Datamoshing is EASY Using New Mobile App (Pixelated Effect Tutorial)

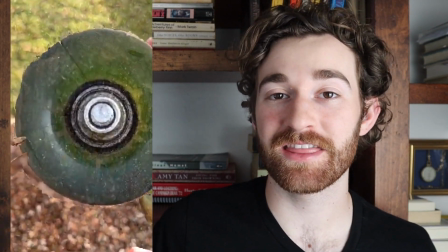Hey guys, it's Jack with Kapwing. You've probably seen some videos that look like this before, which uses a technique called data moshing,
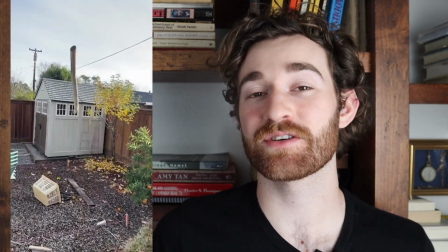which is pretty much just a word for blending together different videos in a cool and glitchy way.
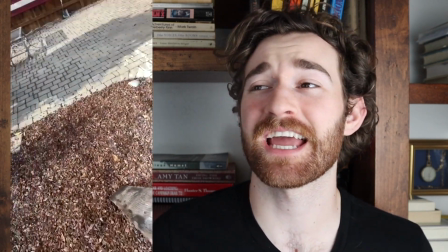But whenever I see these videos, the comments are always like, how do you do this? Oh my gosh, so cool. I have no idea how I would even begin to do this. Well, guess what? There actually is a really, really simple way to do this.
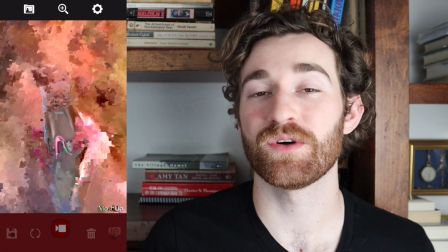All you need is an app on your phone and it will do it for you. For other methods,
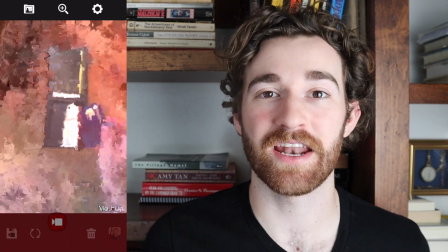you might have to know like After Effects or different types of video editing softwares that take up a lot more computing power and a lot more knowledge.
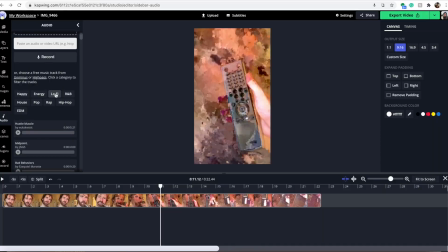So yeah, I'm gonna show you how to do that today. And then after that, I'm going to show you how to add music and take out the watermarks in our free online video editor, Kapwing, because using this free version of this app, you are not able to add any music or sound to your video. So you'll have to do that in another editing software. Okay, so first I just wanna say this is the easiest way to do data moshing. However, it is still not easy. Before filming this video, I played around with the app for an hour or two, and it took me quite a while to figure out how this app works.
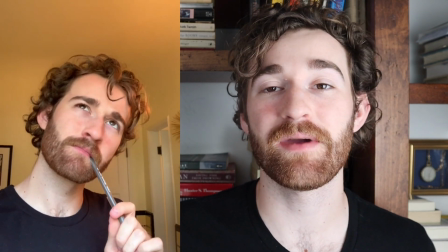I ultimately ended up with this video that I made, and as you can see, it is pretty good, I think.
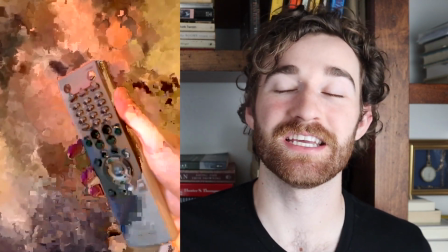The pen goes into the toothbrush, which then goes into the remote, and then my wallet, and then a book.
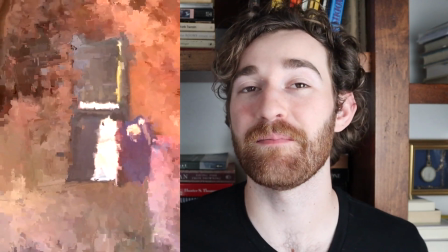There are definitely some moments that are not perfect and are not amazing, but I think overall the effect is pretty good. So just know that on your first time making a video, it might not be perfect. This one took me quite a few tries. And also I'm gonna give you all of my tips today so that hopefully you can learn this app a bit faster than I did.
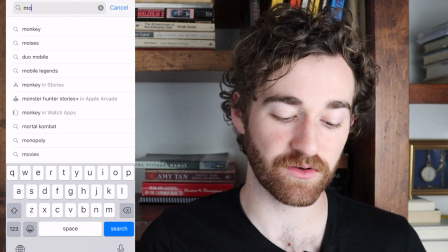Okay, so the first thing you're gonna do is go to your app store and then go to an app called MoshUp. And it'll be the first one.
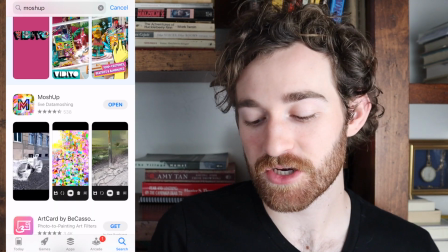You see it's MoshUp Live Data Moshing. And then you're just going to download that. If you use an Android, I'm not sure if they have the same app, but they do definitely have other data moshing apps on Android.
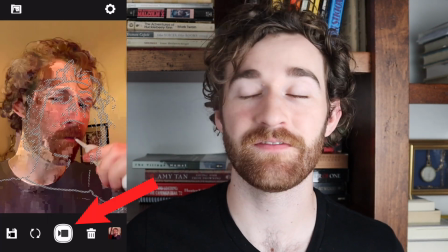So just pick one of them. They're probably pretty similar. So then you're going to take a video with your camera by holding the little record button. I would only recommend each clip being like, I don't know, 4 or 5 seconds, because with the free version of this app,
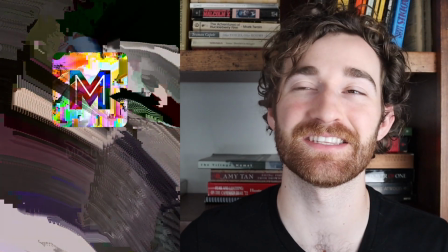you're only able to go to 30 seconds, but like the last 7 seconds are honestly just the watermark at the end of the video. So you really only have like 20 to 23 seconds of true footage.
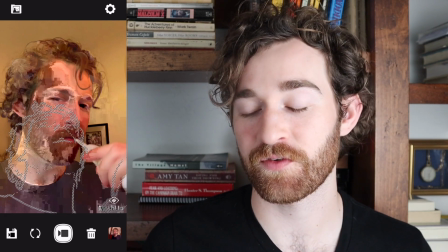Okay, so after you've recorded your video, the last frame that you recorded will remain on screen.
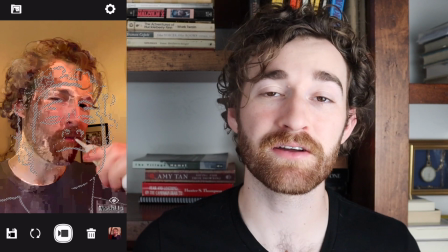And you will also see that what you are about to record is also on screen,
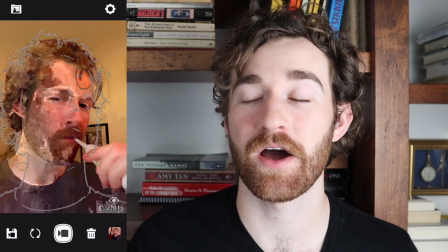but it is in like gray little hatch marks on top of the last frame of the previously shot video.
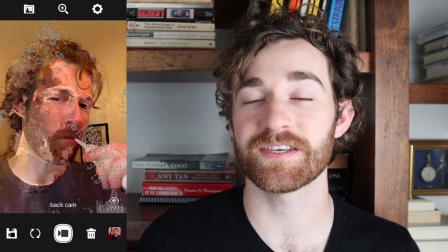This is so that you can line up the previous clip with the new clip if you want to.
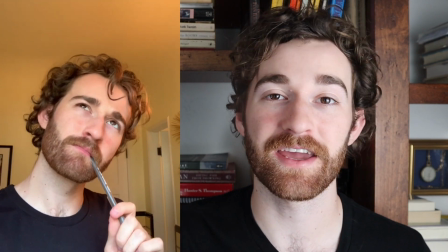So for instance, when I was making my video, I lined up my face and the toothbrush with my face from the previous video
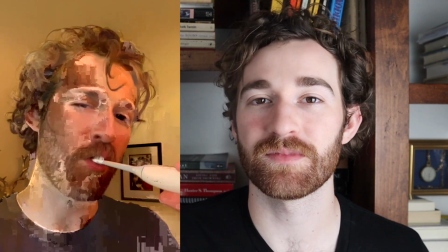and with the pen so that they seamlessly sort of moved into one another. And so it was kind of a quick and easy transition because I was already in place.
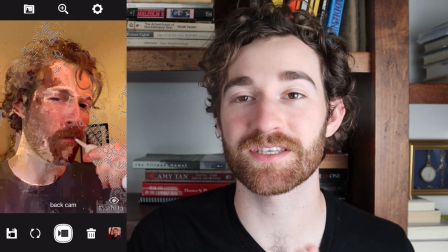Okay, so then you'll record your next clip, and the key here to get them seamlessly into one another is that there has to be some movement in the camera.
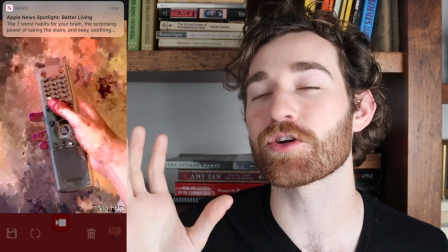If you keep your camera completely still, it's harder for the pixels to change up as fast,
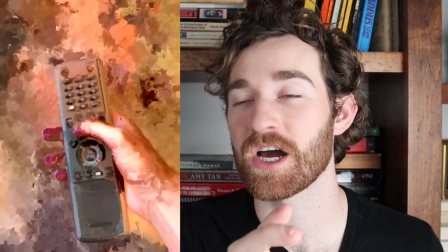whereas if you move your camera a little bit towards an object or away from an object or left to right or something,
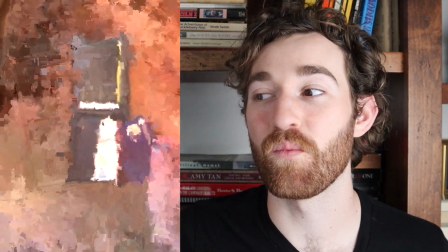it forces the technology to move what was in the frame into what is in the frame more quickly. And because we have a limited amount of time in this video, we need the transition to be pretty fast. So I would definitely add some movement in your video, whether it be up and down, left or right, or moving in or out whenever you're changing clips.
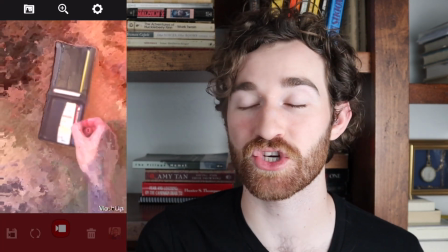So then you're just going to continue on with your video. I found that using items that have similar shapes ended up making the entire thing just easier and more seamless.
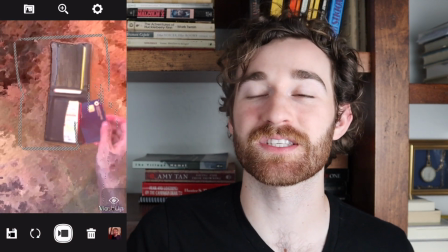And also my hand was somehow involved in all of them.
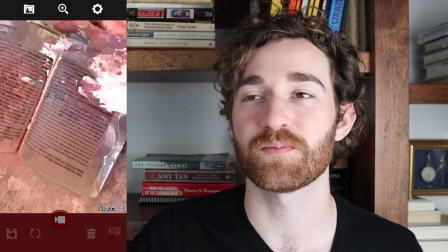So I was always holding something in the video, which I think also helped because it added movement to the frame, which ultimately moved the pixels faster.
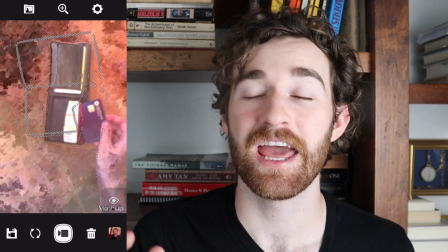Okay, so when you're all done, it is very, very important to click the save button in the bottom left corner of the screen.
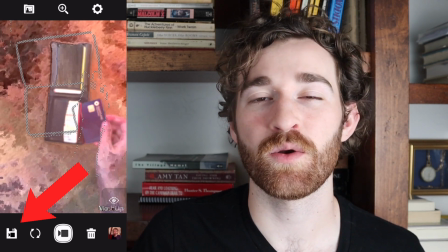If you don't, it will not automatically save. And if you click the bottom right button where you go to see all of your videos, when you come back, the video will be gone.
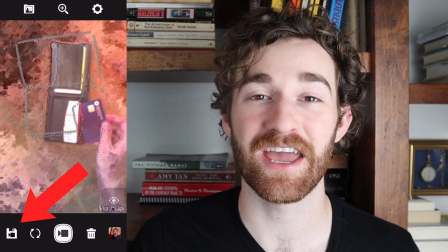So if you don't press the save button, it does not save. It will be gone forever. So make sure you click the save button. I made that mistake a few number of times and it really annoyed me.
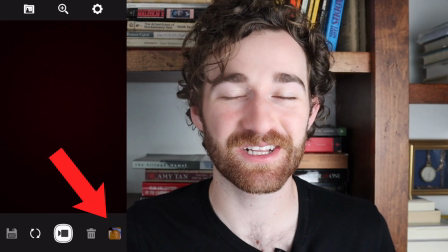So once you have saved, then you're going to click the box in the bottom right and it's going to open up all your videos.